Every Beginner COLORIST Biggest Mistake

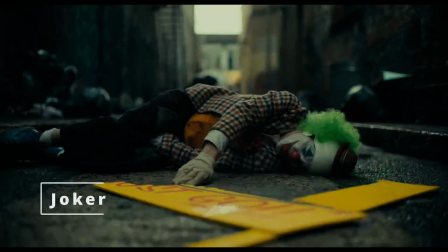0:00 When was the last time you watched a movie where the white balance was perfect?
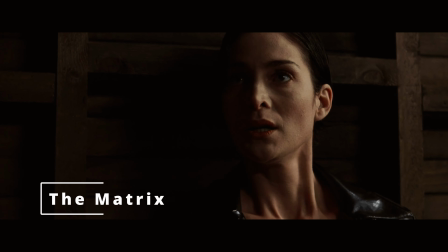0:04 I mean, like pure white. This is how some popular movies would look like if the white balance was like that. Yes, they look weird. And that's because we are losing that creative intent. Let's go into DaVinci Resolve and figure out how to avoid one of the biggest mistakes beginner colorists make.
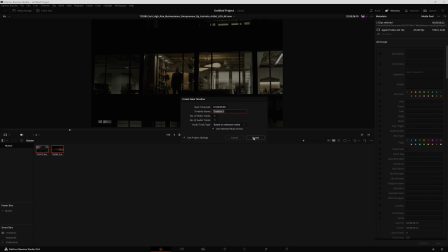0:21 First of all, I'm going to create a new timeline using these two clips. I will not do any editing, so I'm going straight to the color tab.
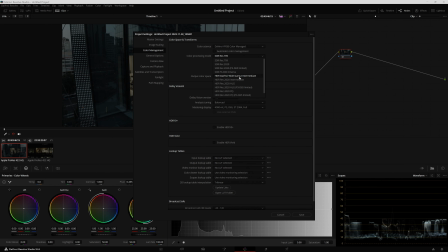0:29 For my color management, I'm going to use DaVinci Color Managed with DaVinci White Gamut Intermediate, and my output is sRGB, and click Save.
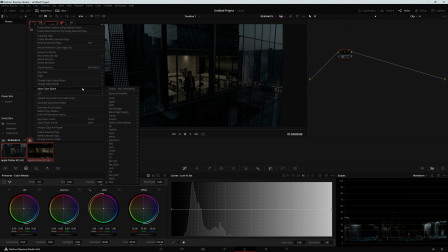0:38 Now I just go into the media pool, select my both clips, and my input transfer function is from DJI, so I'm going to select that. Increase the offset in both clips so they don't look underexposed. I'm going to tag this node as exposure, and I'm going to work in the next node.
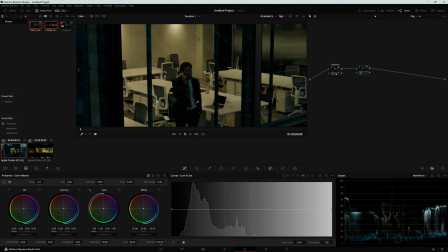0:55 Normally, what a beginner colorist will try to do is to white balance this shot.
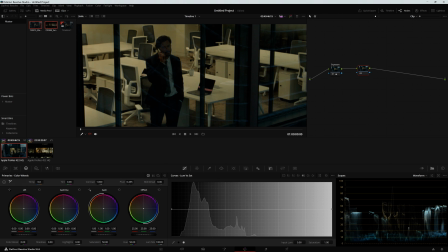0:59 So maybe they will just take the pick drop and just select a white area right here. And yeah, that looks white actually.
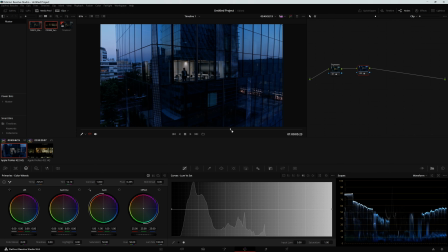1:07 But we have to take in consideration the fact that the director of photography selected this location for one specific purpose.
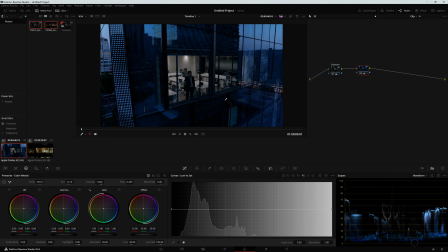1:15 And not just the DP, but also everyone in the crew. And that's what the creative intent is.
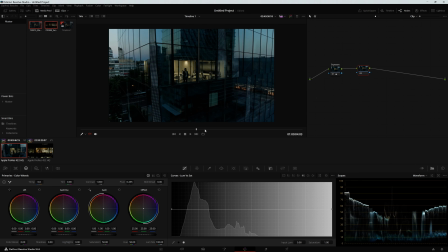1:21 I will reset my node, and it is very possible that the intent is that the interior looks warm, while the outside looks kinda neutral or even a little bit cold. I will take this shot as a reference because this looks like really good.
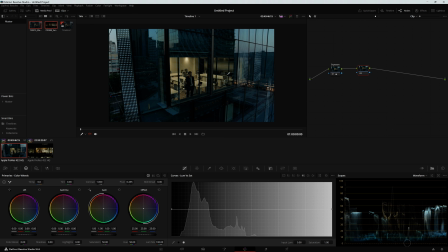1:36 So what I'm going to actually do is to balance this shot so the interior looks like this.
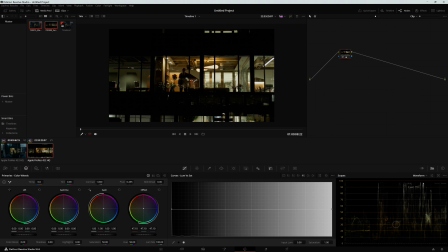1:42 Because as a colorist, you don't have to white balance everything perfectly to a pure white, but you really have to take care of the balance between shots.
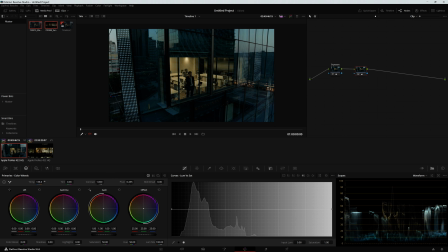1:50 So what I'm going to do here is actually warm up a little bit my shot, make another serial node, and here I'm just going to take care of the interior. And for my interior, I'm going to create another node that is going to be here, and I'm going to create a mask.
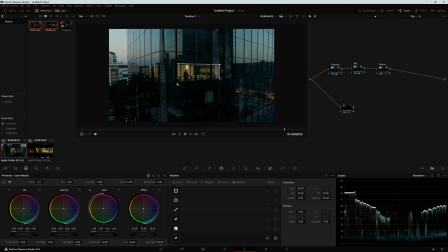2:06 Using the curves, I'm going to select everything inside this office, and I'm going to track my mask forward and backwards.
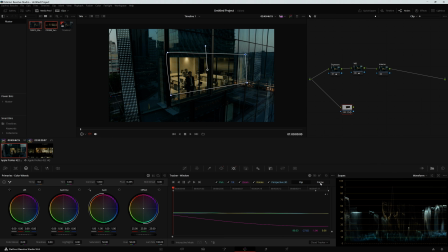2:14 Here it's lighted a little bit, but that's no problem. I can click frame, and now I will change this keyframe. So this will look good. I'm going to review the rest of it. And yeah, that looks perfect.
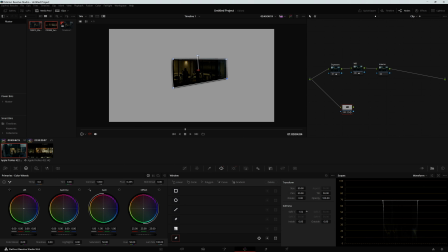2:27 I'm going to click here to see my mask, soften a little bit my mask, and even put a little bit of the outside. Actually, I'm going to soften it very much. That's good enough.
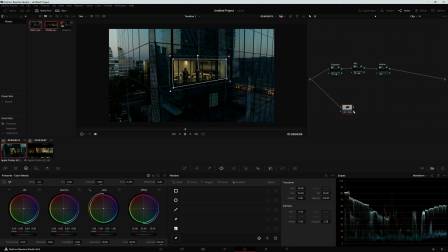2:37 I click the highlight so I hide the mask, and I'm going to select the alpha into the interior. What I'm just doing here is doing the matte for the window so that any color that I do in this node is just going to affect the inside of this window.
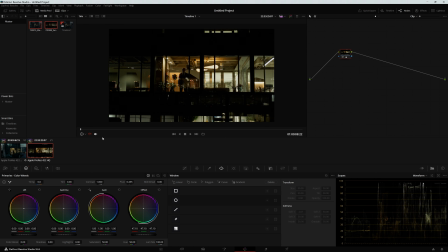2:52 And now I have to color match with this shot. So what I'm going to do is right click, grab a still, go to my gallery, right click, and play the still.
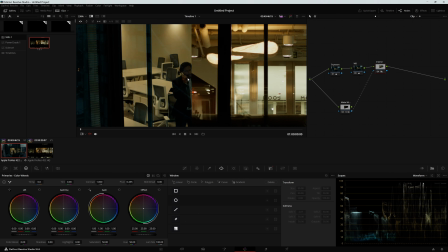3:01 Return to this clip. And with this, I am going to be able to match both shots.
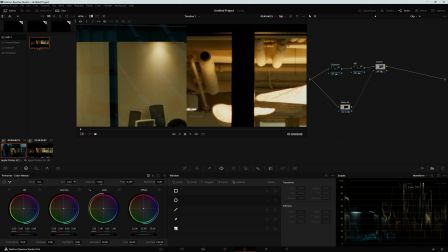3:06 I'm realizing that this is too green, the one on the left, so I'm going to put a little bit of tint and a little bit more warmth,
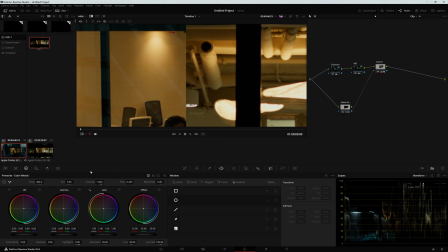3:14 but maybe just a little more tint. Okay, that's good. And a little bit more warm.
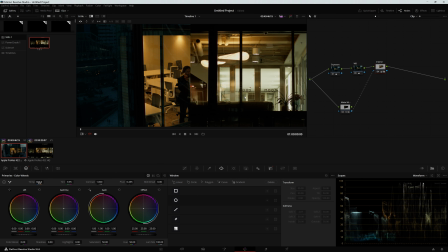3:20 Yeah, I think I went a little bit too far, so I'm going to lower a little bit my temperature. And yeah, I think that looks very good. Now I can click here to hide the reference, and this is my shot.
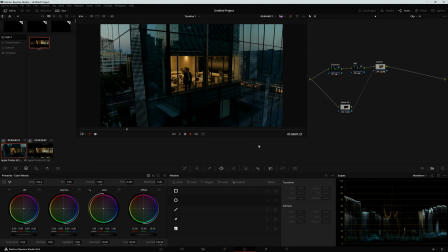3:34 What we need to do is to make them feel as if they were in the same world. I can even take advantage of this and create a parallel right here, connect the same alpha, but right here I'm going to go here and click here.
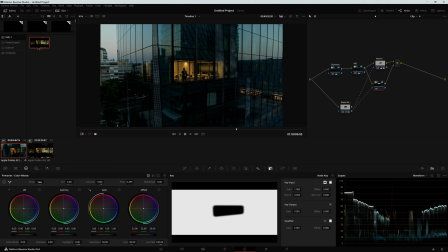3:49 So this key is inverted. And now I can even put a little bit more of cold temperature in the outside,
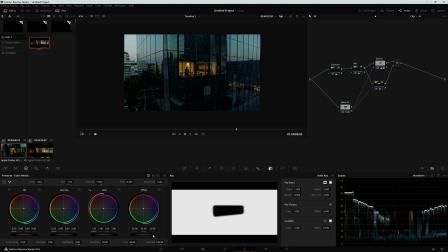3:55 a little bit more of greens, and I will even lower the offset so it is a little bit underexposed. So the contrast in this image is much greater. And also I'm trying to highlight my character who is inside the building.